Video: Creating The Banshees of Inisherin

We found a beautiful coast road to build the pub. So we didn't go looking for a pub.
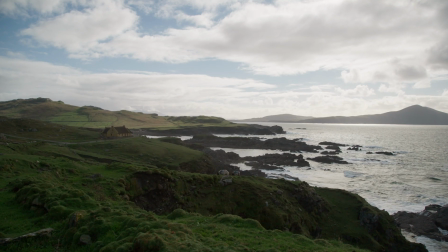12:53 We went looking for the most beautiful spot to build a pub. And that worked out on Ackill. We were brave enough to build a pub here, because it's literally on the sea, and it's massively open to the elements.
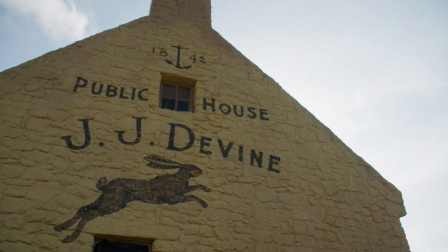13:05 And then we decided to go for it. So we built our pub from scratch.
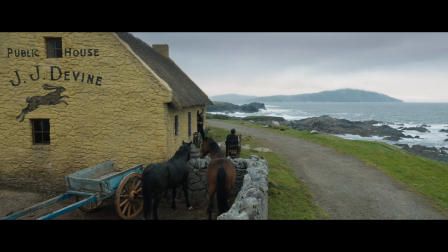13:09 We sat on the bench, looked at the view, and thought, yeah that's the view we'd like from our front door so we orientated our pub door to look down the coastline
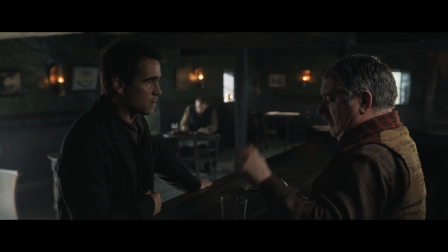13:17 along the wild atlantic way so what happens in the story is these two characters fall out and so the idea was to
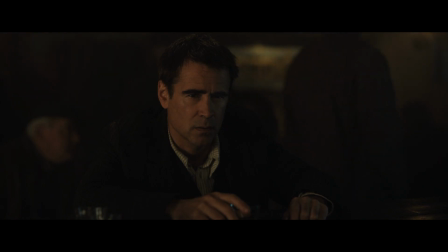13:26 have one long bar the sort of two ends of the pub one goes to one part of the pub the other goes to the other and it's a sort of standoff
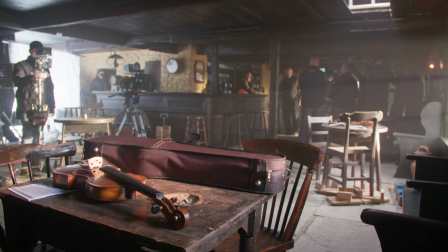13:32 the subtlety of the design in terms of pushing the bar as i say into a more western kind of a thing but
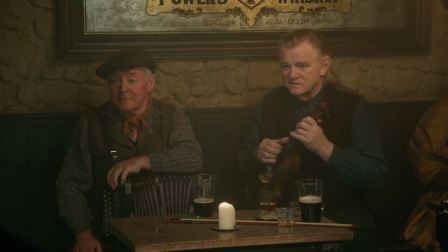13:38 actually having ...and feeling like a West of Ireland pub. It's a Western bar in every sense of the word.
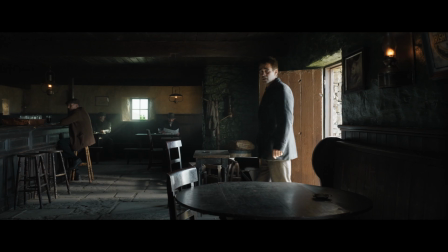13:43 So the design has been amazing, really. Really intuitive. It's an Ireland Western.
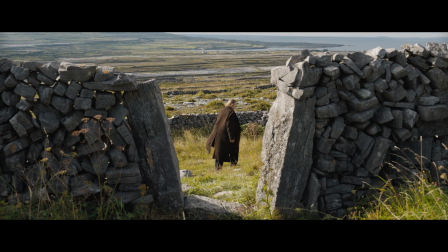13:50 John Ford references and Sergio Leone. Maybe the period, 1923, just threw up all these ideas of the Western.
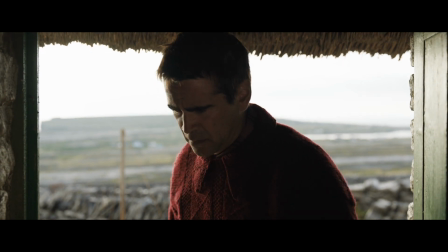13:58 Just shooting through doorways and that kind of John Fordian trope, I guess...
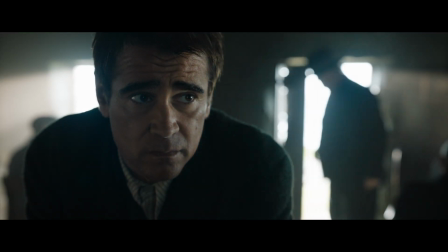14:02 ...was something that we were looking for. this idea of these two almost lone gunmen,
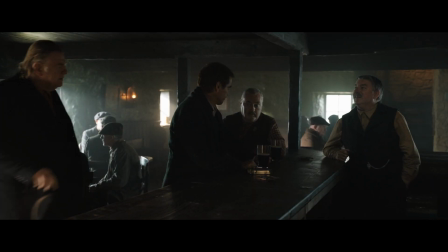14:08 in a way, falling out and getting into tiffs at the local saloon.
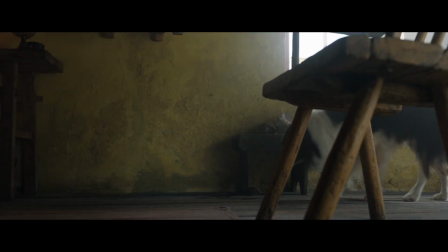14:12 If you don't stop talking to me, and if you don't stop bothering me, I have a set of shears at home, and I'll take one of me fingers off with them.
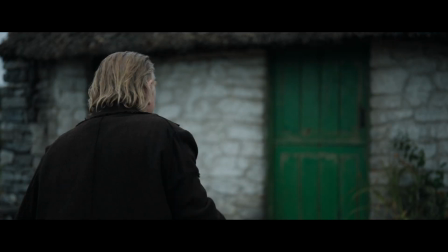14:20 Each day you bother me more, another I'll take off, and I'll give you until you see sense enough to stop, or until I have no fingers left.
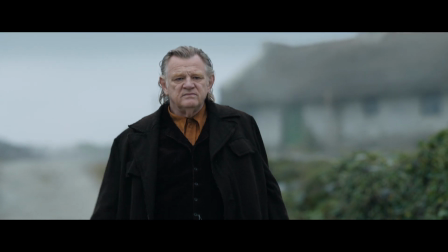14:29 There is something about that in me, to go to something self-inflicted.
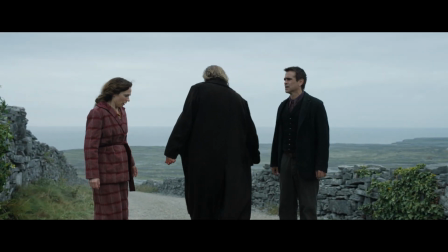14:34 It's a complicated and complex and worrying choice of columns, cutting his fingers off, but I do kind of understand it.
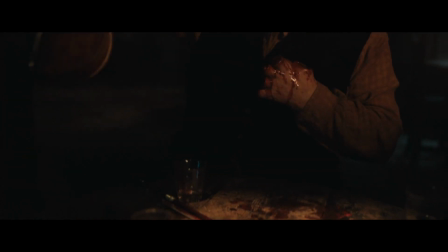14:42 That is the question of, in some ways, of life as an artist. Do you devote yourself totally to it?
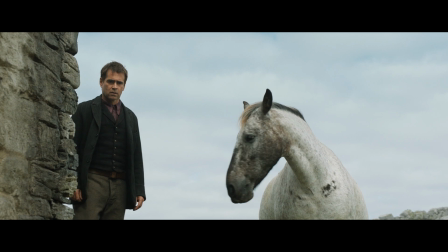14:48 Is the work the most important thing? And does it not matter who gets hurt in the process? It's a debate in the film which isn't really answered. It's a debate in me that's never really been answered. To be a writer or a filmmaker, You know, you always think, are you wasting time,
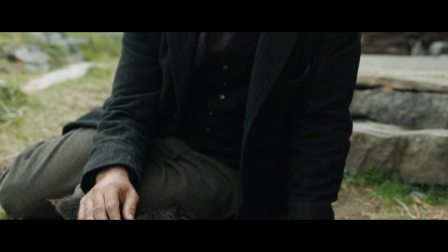15:03 generally, you know, by going on holiday or watching football or whatever? And that's something interesting to be explored. Ah, Chip. I never know where a story's gonna end when I start it.
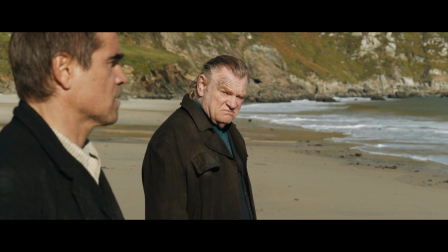15:16 I've never plot things out, never do a treatment or anything like that. The script, for me, it's all about the character and the dialogue and the situations.
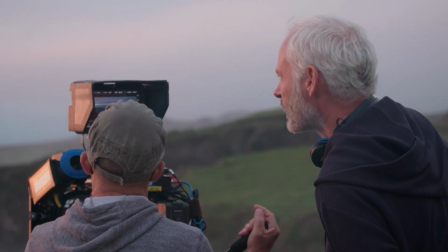15:24 It's not at that stage about images, but I like the cinematic, and I want films to be not just about character and dialogue. So the storyboarding process is a major second phase of storytelling.
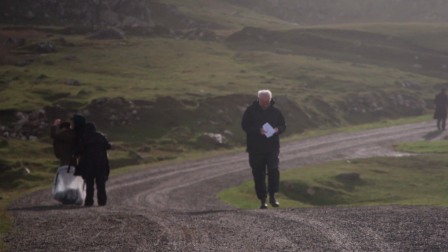15:36 And I usually just go off on my own for two or three months with the script and do that. Ben's brilliant.
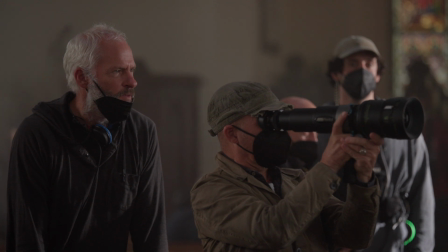15:42 This is our third film together. He loves cinema. He loves the beautiful image.
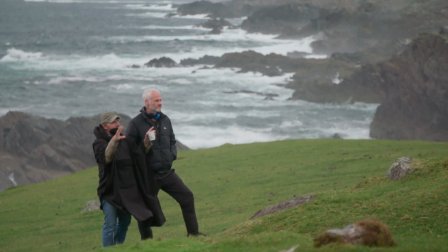15:48 And he tolerates the storyboards. And with Mark Tildesley, the production designer, because of COVID, the three of us were in a house together in Galway. a year before we started shooting with Peter Cohen,
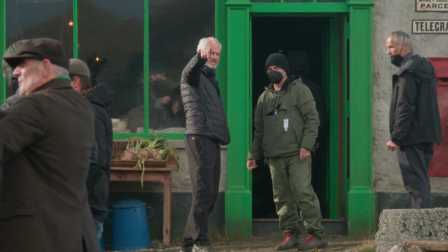16:02 the first AD. It was like the perfect time to go through every single scene, every storyboard,
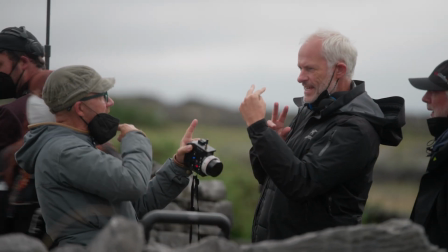16:08 and find out what the most cinematic way of doing that could be.
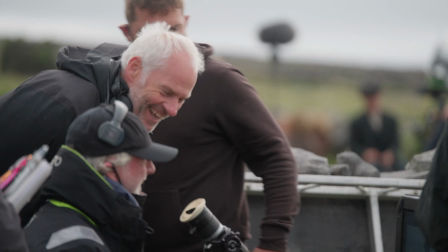16:13 You don't usually have that time, definitely not a year before shooting starts. The delay allowed us to make it more cinematic. I think it really helped. I don't like films or plays or stories generally that are wrapped up in a perfect bow.
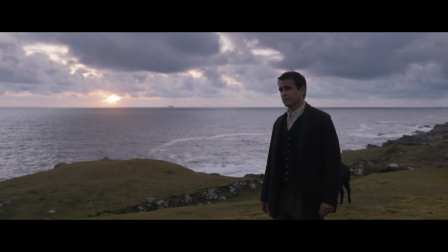16:29 I like films that you can watch repeatedly. I feel it should be like going back to a novel. Whatever ending you're offered up, I think, should be perfect in its own sense, even if it leaves you with a lot of questions.
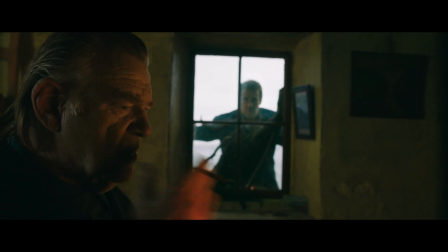16:39 I think those questions are as interesting as being spoon-fed an ending. I always love going to a movie and coming back and having a proper barley afterwards about the significance
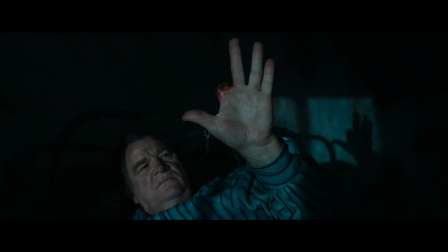16:50 of it and at what point did you lose and gain sympathy?